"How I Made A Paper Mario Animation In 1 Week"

I made a short Paper Mario animation in Blender recently, and I want to explain how I made it.
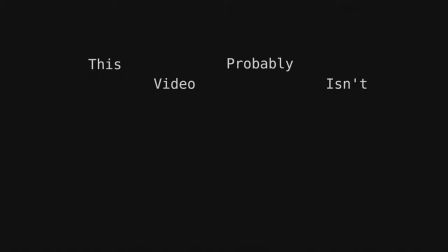[0:04]
But first, you might want to watch the animation if you haven't already, because otherwise this video probably isn't going to make sense. Okay? Okay, let's get into it. I've always wanted to try making animations in Blender, but it was always a hassle rendering anything with my old laptop, because it would take forever to render just one frame.
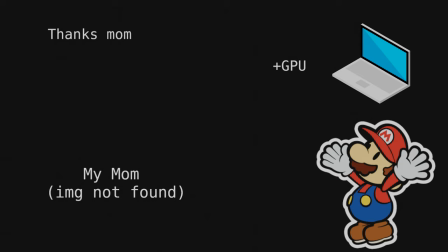[0:25]
But a week or two ago, my mom bought me a new laptop which actually has a mini GPU in it, and it gave me an excuse to test out making animations again. But enough backstory, let's get into how the animation was actually made, and stick around because I've got something special for you at the end of the video.
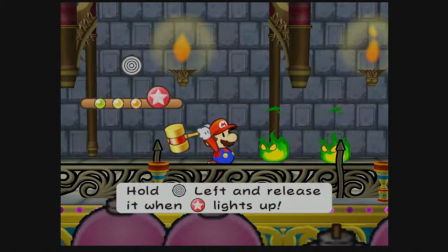[0:42]
First, I needed an idea of what to actually make. I missed the days of stylish moves from Paper Mario The Thousand Year Door.
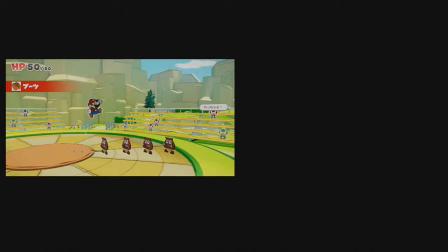[0:49]
So that gave me the idea, what if the modern Paper Mario jump attack was more stylish?
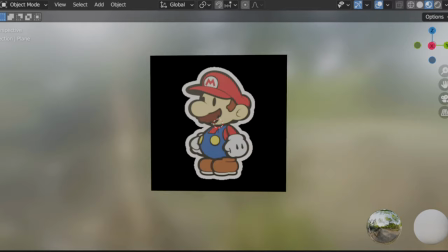[0:56]
So now that I knew what I wanted to make, I got to work. The first thing to do was to make Mario and his sprite animations.
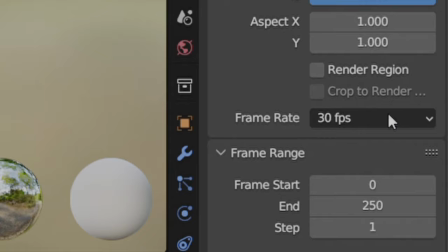[1:04]
Just a note, modern Paper Mario runs at 30 frames per second, so that's what everything in my animation runs at.
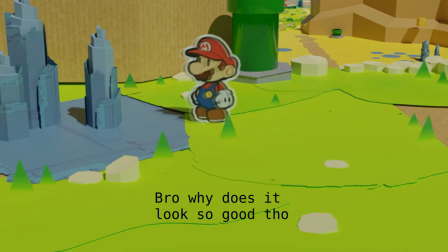[1:11]
Fortunately, there is a great tutorial by the Observatory on making a Paper Mario walk cycle in Blender.
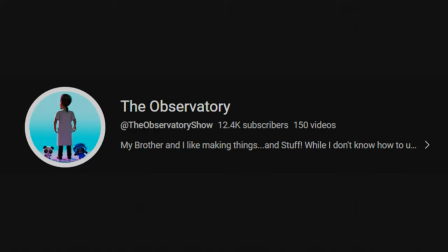[1:17]
Go check him out by the way, he's very cool.
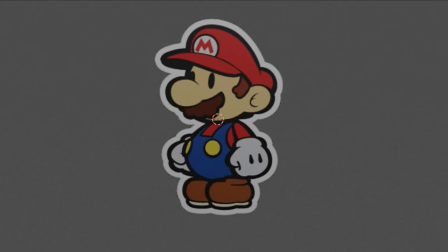[1:20]
Anyways, following his video, I was able to make some of the basic animations like idle, running, and jumping.
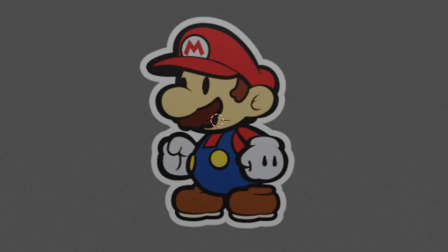[1:28]
I also made an animation of Mario's idle battle stance, and most importantly,
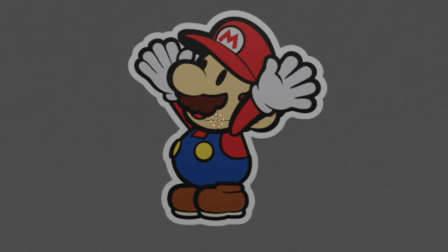[1:33]
I made the animation of Mario's existing jump attack from Paper Mario the Origami King by checking the frame count of the animation in-game.
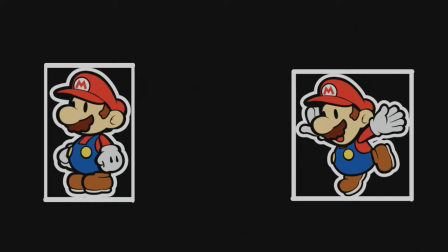[1:41]
However, I couldn't just add the normal game sprites because they all have slightly different aspect ratios.
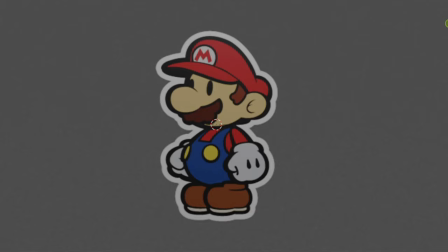[1:48]
The problem is that different aspect ratios can cause the image of Mario to stretch and get some wonky results.
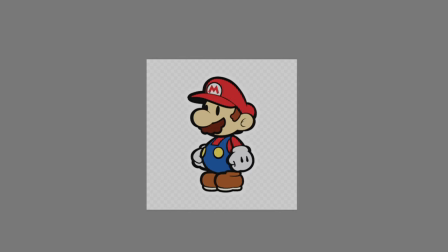[1:56]
So instead, I opened up a program called FireAlpaca and made a perfectly square image, pasted the sprites in as layers, centered them all, and then exported other layers and used those as the sprites instead.
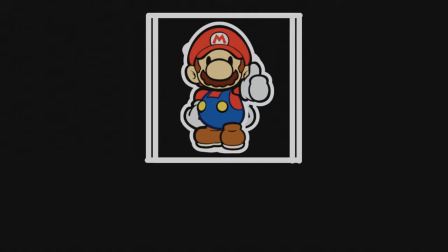[2:10]
This fixed the stretching and I was able to finish all the sprite animations of Mario that I needed.
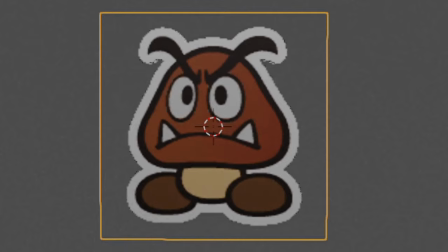[2:16]
The Goombas were pretty much a copy-paste of Mario, but with less animations and different sprites.
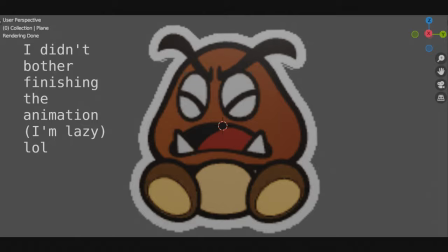[2:23]
I only needed an idle animation and their hurt animation for when they get stomped on.
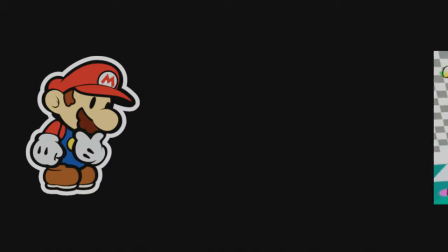[2:28]
The Goombas were smooth sailing compared to Mario. For my scene, I decided that I wanted to do something that looked like a debug room in a video game. So I added a checkerboard floor, but it was a bit bland just like that,
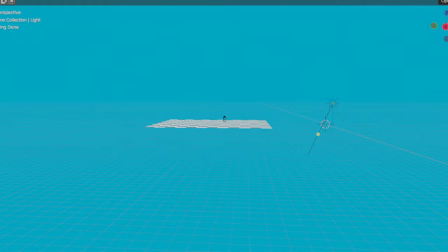[2:40]
so I changed the background color to a bright blue and added some basic shapes and gave them some vibrant colors to spice things up a little bit.
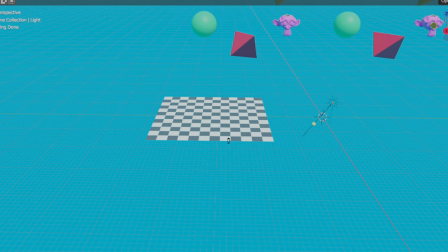[2:48]
Since this was going to be a YouTube short, I wanted the animation to loop, so I copy-pasted the floor and background objects and moved them over by a set amount,
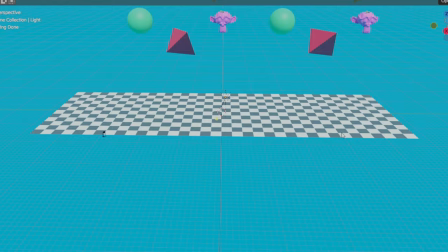[2:57]
and added floor in between the two existing floors.
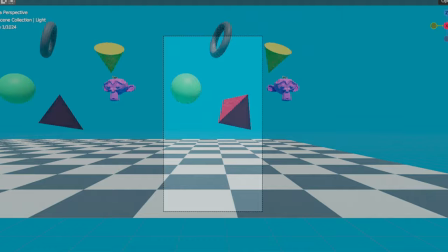[3:00]
Then I set the camera up at a starting position and also the ending position to make sure that they were getting the same exact picture for a seamless loop. I also added an easter egg if you want to
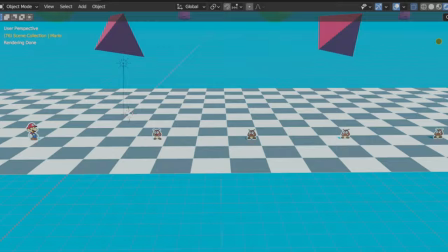[3:13]
Next, I added Mario and the Goombas to the scene, and had to go through the long process of making Mario move and stomp on the Goombas,
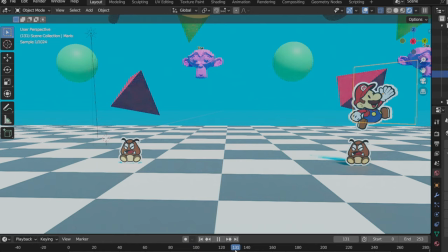[3:21]
and also play the right sprite animations, using keyframes. I also had to make the Goombas change animations when they got stomped on.
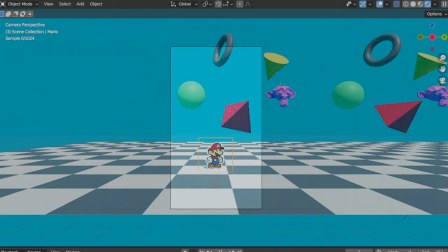[3:30]
Keyframing the camera movement was a bit tricky,
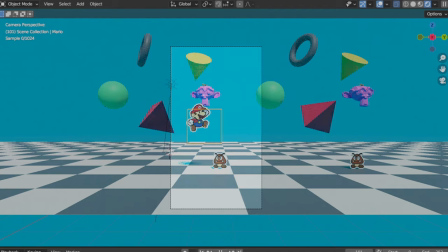[3:32]
and I had to tweak it a few times to make sure that Mario would stay on screen without making the camera move too erratically.
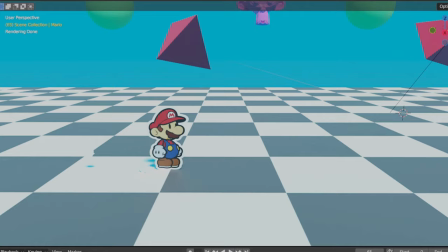[3:41]
Now that the basics of the animation were completed, I could make it a little bit more special by adding particles.
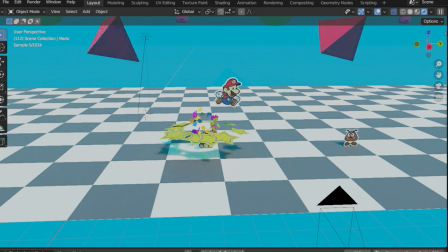[3:48]
I added dust particles that Mario would pick up when he was running, and I also added a burst of confetti and stars after each Goomba stop.
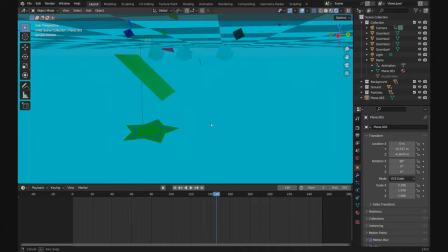[3:56]
These particles are actually copies of pre-made objects that are hidden under the floor and also- wait What? Who put this here?